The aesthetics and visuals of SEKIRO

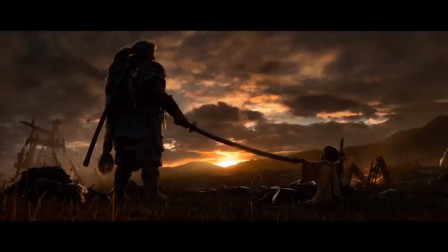260s
This is where I wish I was more immersed in Japanese film history because a lot of the direction and pacing choices in the game's cutscenes feel familiar to me as someone who has watched a number of Akira Kurosawa movies,
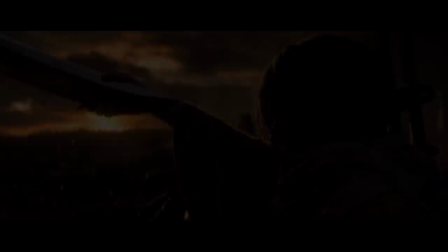271s
but I don't know enough about the history to speak on which traditions, which influences,
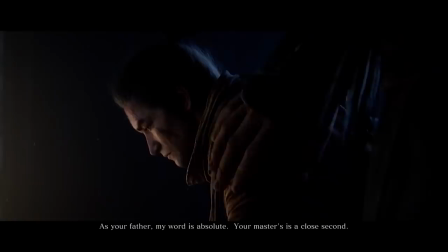275s
and which older filmmakers the filmmaking in this game draws on, or indeed how much it draws on it.
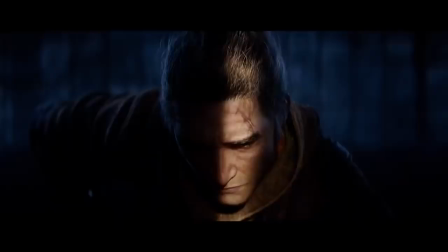280s
And speaking of protagonists, let's take a look at him, the wolf. Being deprived of the option to let the players engage in fashion souls,
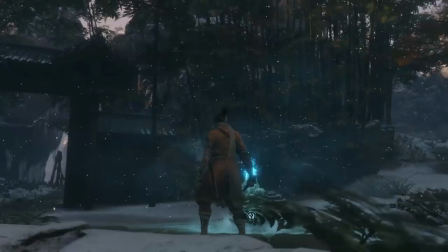288s
FromSoft instead had to design a protagonist that looks interesting, unique, and compelling enough to look at for the entire game through hundreds,
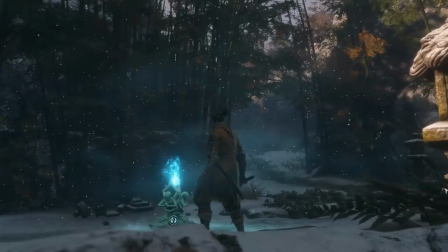294s
if not thousands, of deaths. This is more difficult than you'd think because for a game as brutal and punishing as Sekiro,
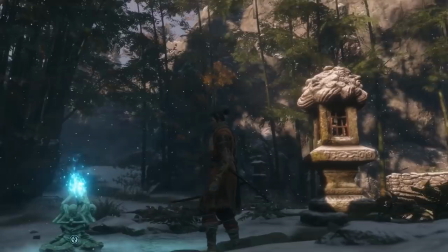301s
you need a protagonist who can embody both the perfect, invincible super shinobi tearing through enemies without a care in the world,
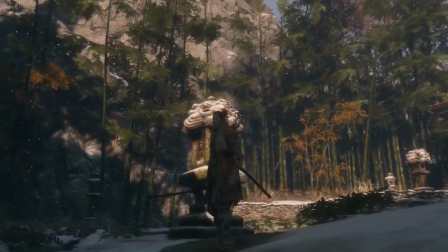307s
but also a struggling, desperate, lone warrior holding on by the skin of teeth and suffering brutal beatdown after brutal beatdown.
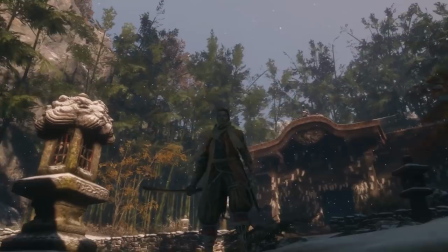315s
With the wolf they have struck a fairly solid balance.
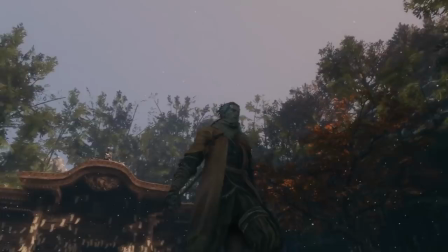318s
His clothes are practical and comfortable but distinctive which makes him look like a professional in his craft but they're also worn down and dirty and beaten up.
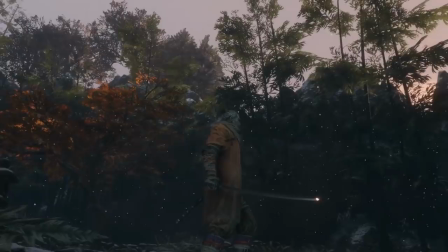326s
The relatively restrained costume design also helps because it makes his movements and animations as readable as possible.
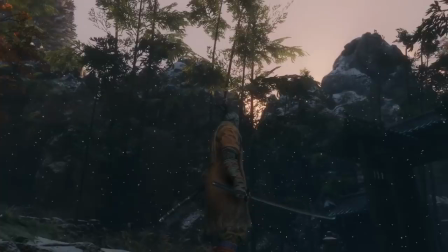334s
Imagine if he had a long flowy cape or a big fancy anime scarf and now imagine the frustration of
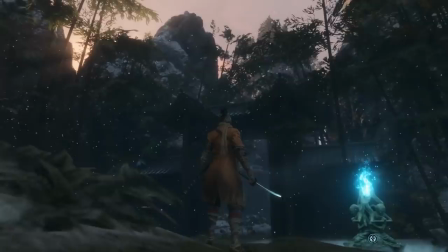338s
dying because one of those things blocked your view for a moment or made you confused about what move you were making.
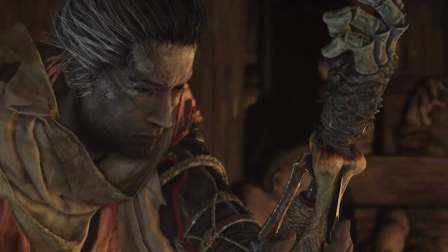344s
His body language says prepared and determined but not energetic. His signature shinobi prosthetic looks mechanical and practical but not sleek or cool.
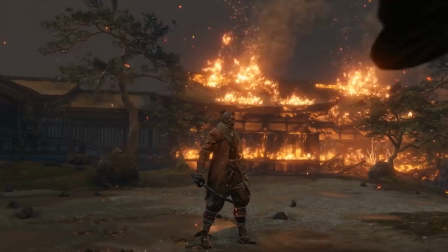353s
Interestingly, his boots are a highlight of his design,
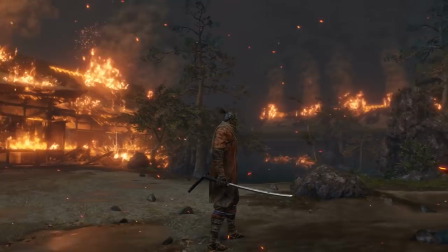356s
being decorated with multiple extra details which hints visually to his mobility not just in combat but if you want to be a little bit extra and over-analytical about him,
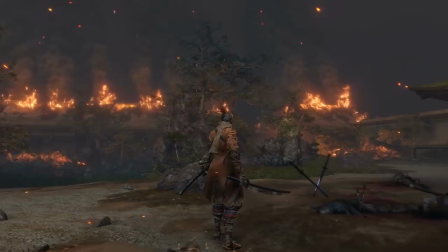364s
perhaps also a bit of a thematic hint about who he is as a person.
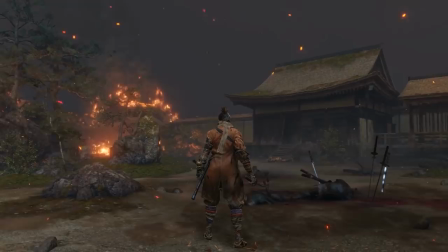368s
He's restless, always on the move, never really at ease, never really, you know, resting in a home, but always out traveling looking for it.
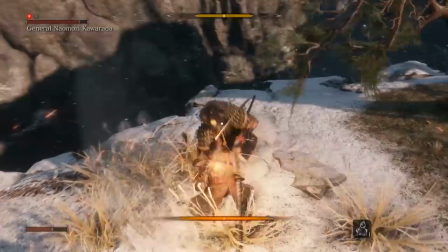376s
I mean, I'm reaching obviously, but it's interesting to think about. Finally, let's answer a question that some of you may well be asking yourselves at this point.
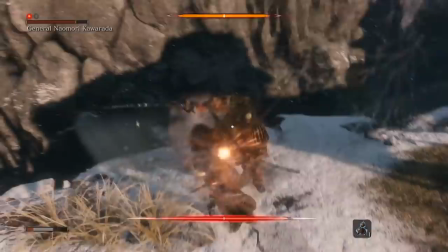384s
Why does all of this aesthetics business really matter beyond just establishing the setting?
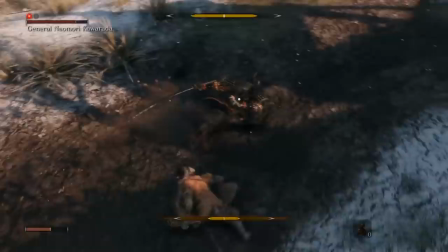389s
Well, FromSoft are quite fond of making their aesthetic inform their style of gameplay and vice versa.
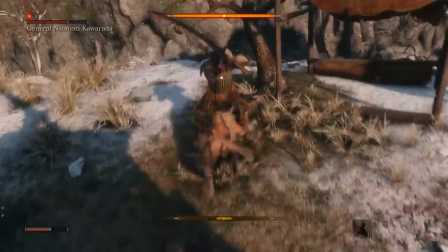396s
Dark Souls' melancholic visual aesthetic pairs well with its deliberate slow pace of lore exposition and its gameplay style.
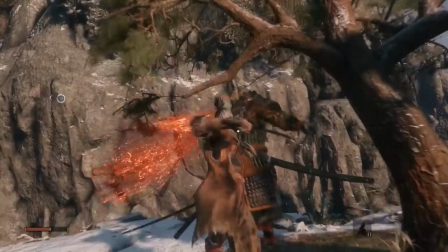403s
Ditto Bloodborne's high contrast horror aesthetic and much more active gameplay.
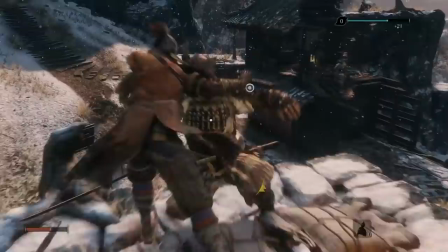408s
And Sekiro is no different. It's more colorful and vibrant than any previous FromSoft game, and accordingly, its gameplay is also much more aggressive and active.
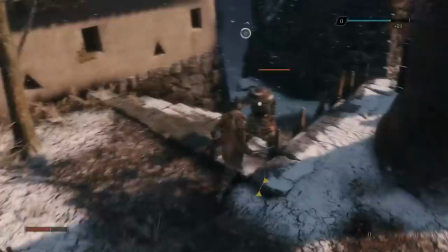416s
While it's not exactly a comedy, it doesn't share the broken world on the brink of collapse funereal mood of previous games.
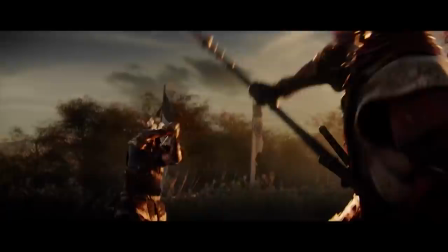424s
And as Austin Walker over at Waypoint points out, it's a game set in the middle of a very dynamic active period in Japanese history,
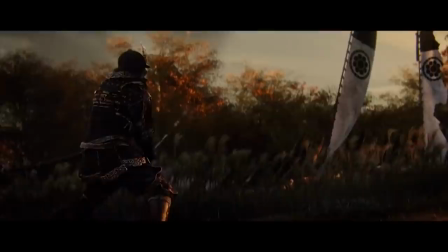433s
the Sengoku period, where warlords from all over the Japanese Isles are vying for the position of Shogun.
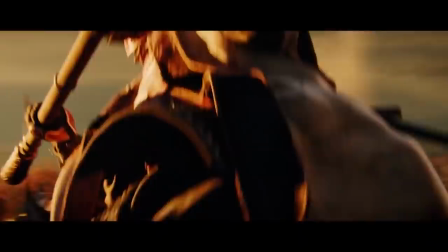439s
It's a time of upheaval and change, but not a time of society in total decay and collapse, rather its society in total revolution and movement.
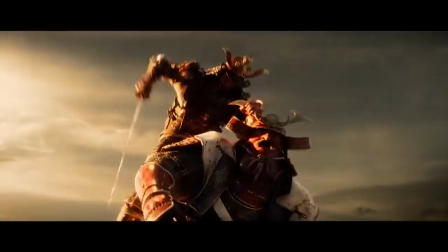448s
I mean, still, lots of war, lots of killing, lots of civilians dying and children being left orphaned and stuff like that.
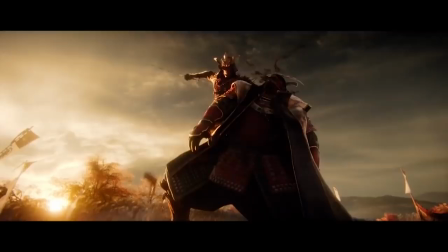455s
Terrible period,
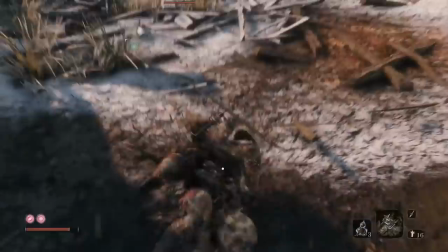456s
but not the kind of huddling around a campfire and trying to find some solace in despair as the world sputters to an ignoble end around you.
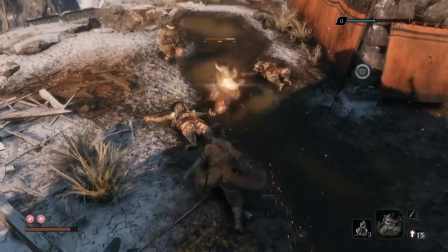465s
So the combat asks you to get into the thick of it, to clash, to fight toe to toe, to get into the adrenaline rush of combat.
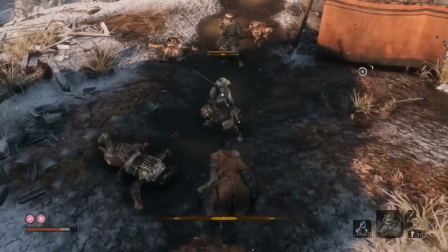472s
The brighter colors, the living nature, the verticality of the game map, all of these things are working together to sell that concept.
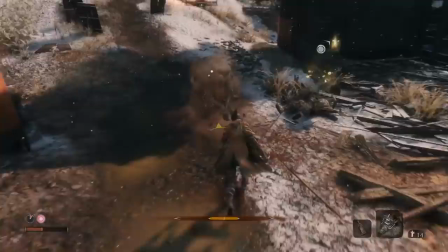479s
And like most things, when it is done right, you're likely to barely even notice how hard it works to pull it off at all.
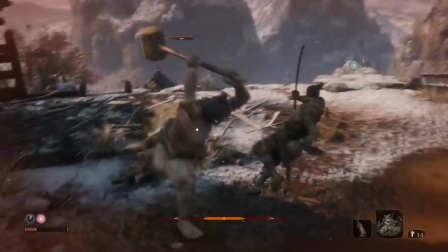486s
Sekiro is in short an absolutely gorgeous game with a fantastic aesthetic, or at least so far, you know, things might fall apart near the end.
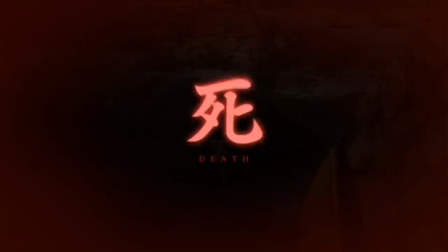493s
But I for one can't wait to jump back in and see more of it, no matter how many times I might have to die to make that happen.
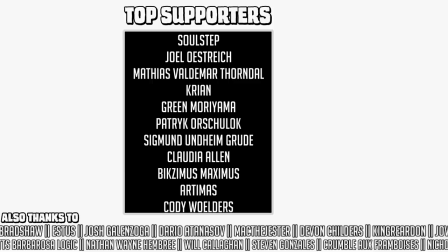502s
Hey, thank you very much for watching. If you've enjoyed this video, mutual YouTube stuff, like, comment, subscribe, yadda yadda yadda.